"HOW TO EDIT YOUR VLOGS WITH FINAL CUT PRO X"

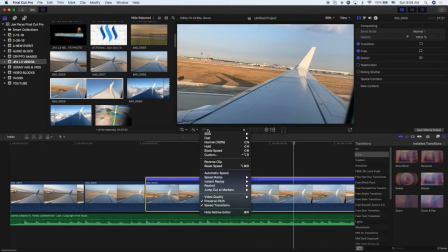499s
I don't mind the speed, but let's try a different speed. Let's try, and again, if you click on this, you can go to fast. You can just do the times, or you can customize it. So if I click on customize here, I'll pop this up. Let's do speed rate. Let's do like 550, right? And just click enter, and let's see how that looks.
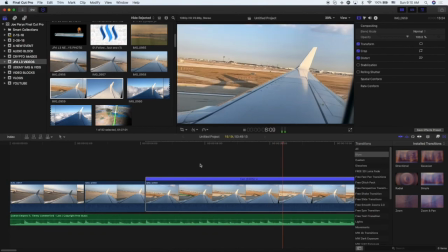521s
That's starting to get up there.
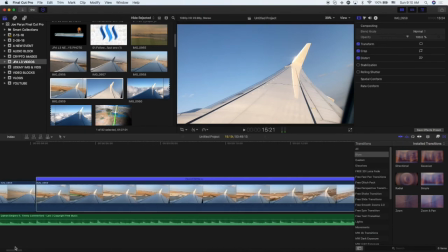529s
Like that, okay, that's actually sounding and looking kind of cool. Like there's some, it's getting there, right?
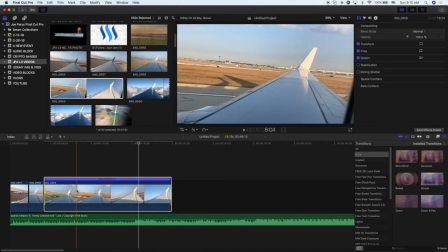537s
I think I would clip this at some point though, like, because we don't need to see the whole takeoff there. Like there, maybe then we're in the air. So I'm gonna cut this down a little bit.
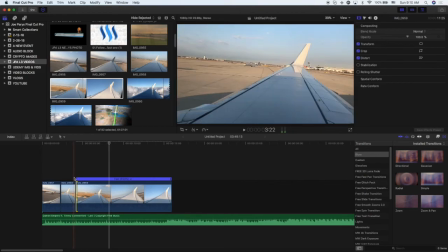561s
So like right there, I kind of want to be like up in the air on that beat. So I'm going to cut this down a little bit more. And this is the process, guys. Like it just takes some time to kind of go through this.
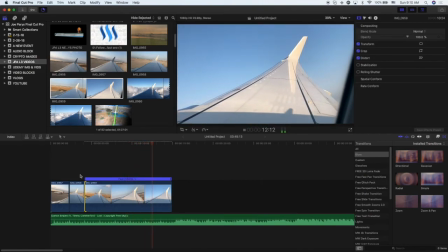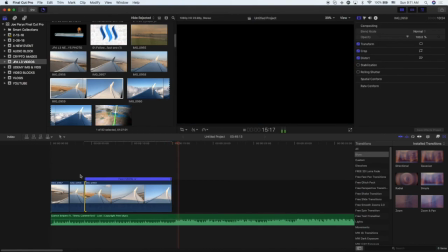584s
Right? So like
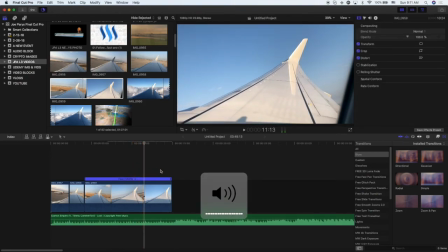589s
we're kind of building up to something. Like you can hear the sound here. We're building up to this like beat drop. So
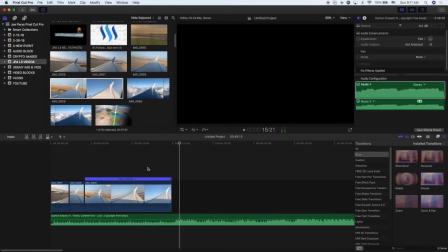601s
bang, like that's probably a good time to, you know, change a clip, right?
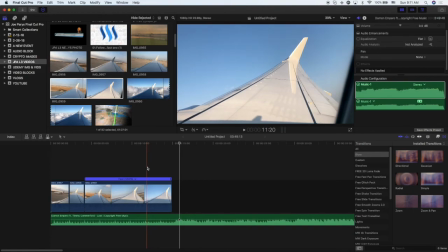606s
Like, so I almost want like take off and then another clip and then another couple clips,
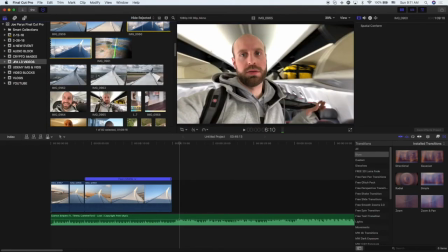614s
because I know that we got more stuff coming on here and I want to be landing and like going through this quicker,
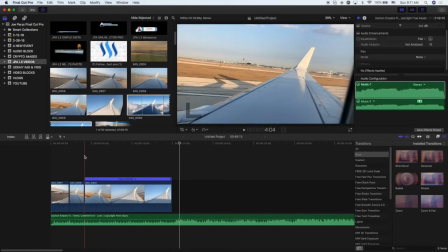620s
right? Like you guys don't need 20 seconds of just an airplane ride, right? You need the gist of it, but yeah, so I'm going to keep tweaking that here.
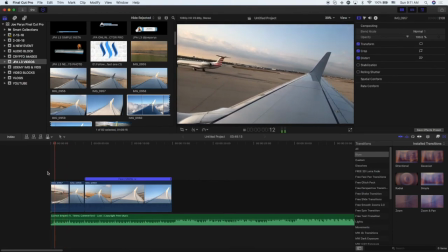634s
I almost want like something to happen on that beat drop, that first one.
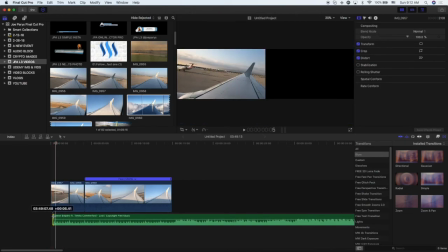640s
Bang, right? Or I just move this and just do, yeah, that's what I'm going to do. I'm going to start it there.
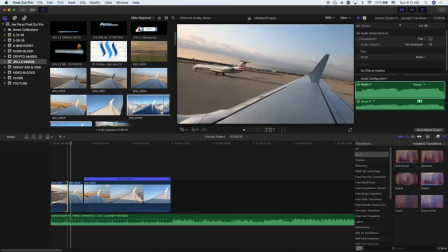648s
So then we're going to have to clean this up a little bit. So it's right away.
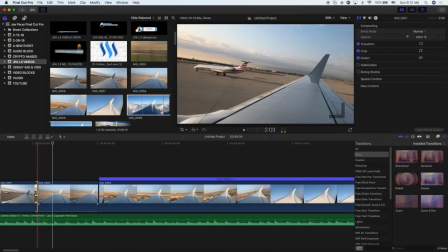654s
Boom. Then we're going to move to the next one. That beat drop is right there.
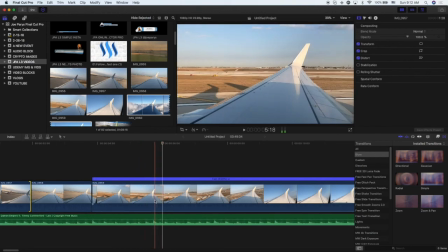664s
So that's where like I want the whole takeoff process to kind of go to. So we're going to speed this up even more, I think. Actually, that spot. So that's where I want this to be at.
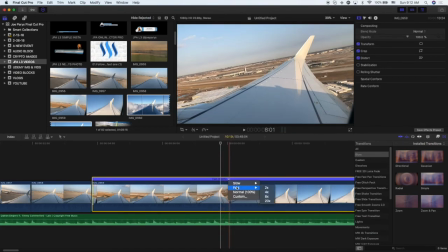680s
So let's try fast. I'm going to try 8 times.
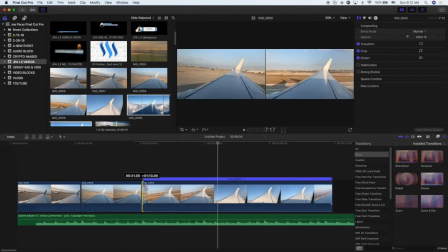690s
Yeah, I like that a lot. And it's a good speed. So
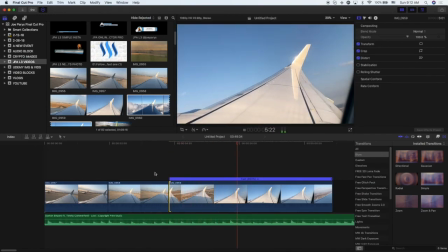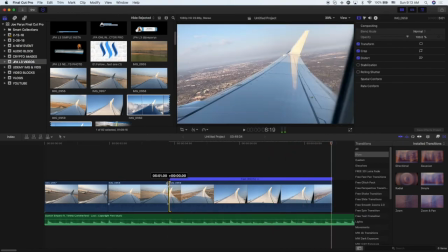701s
I kind of want to just get the takeoff though. So
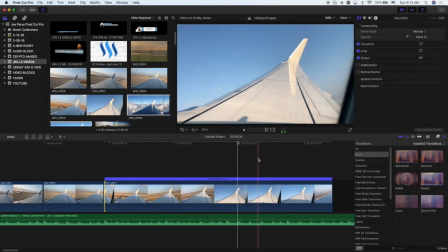708s
I even kind of like how it kind of makes that noise, and then we have that shimmer of this in the background too.
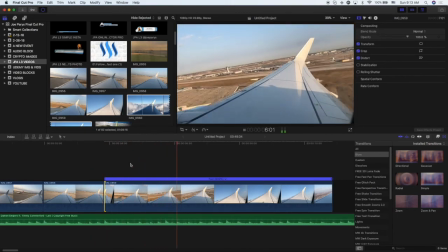714s
So listen for this. See, it's like that.
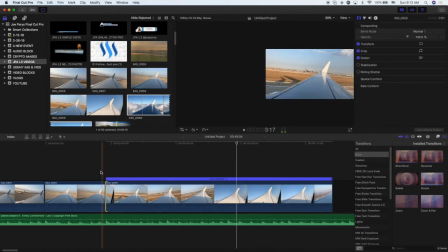721s
So it's like, that's kind of like what I'm thinking. I don't know. That's maybe a little bit much.
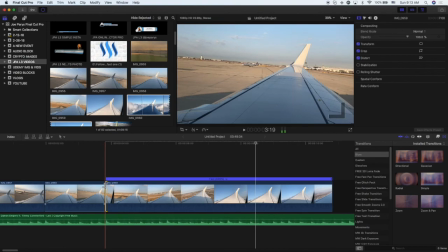728s
So that's where I want that to hit. So I want it to go a little bit further.
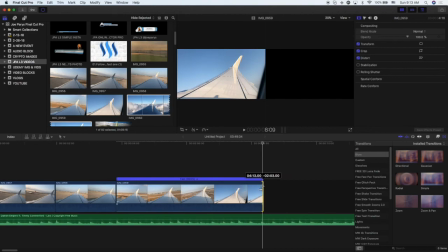737s
So that's kind of cool. And then we'll clip this right about there. So this is how the sequence is looking so far, which I like.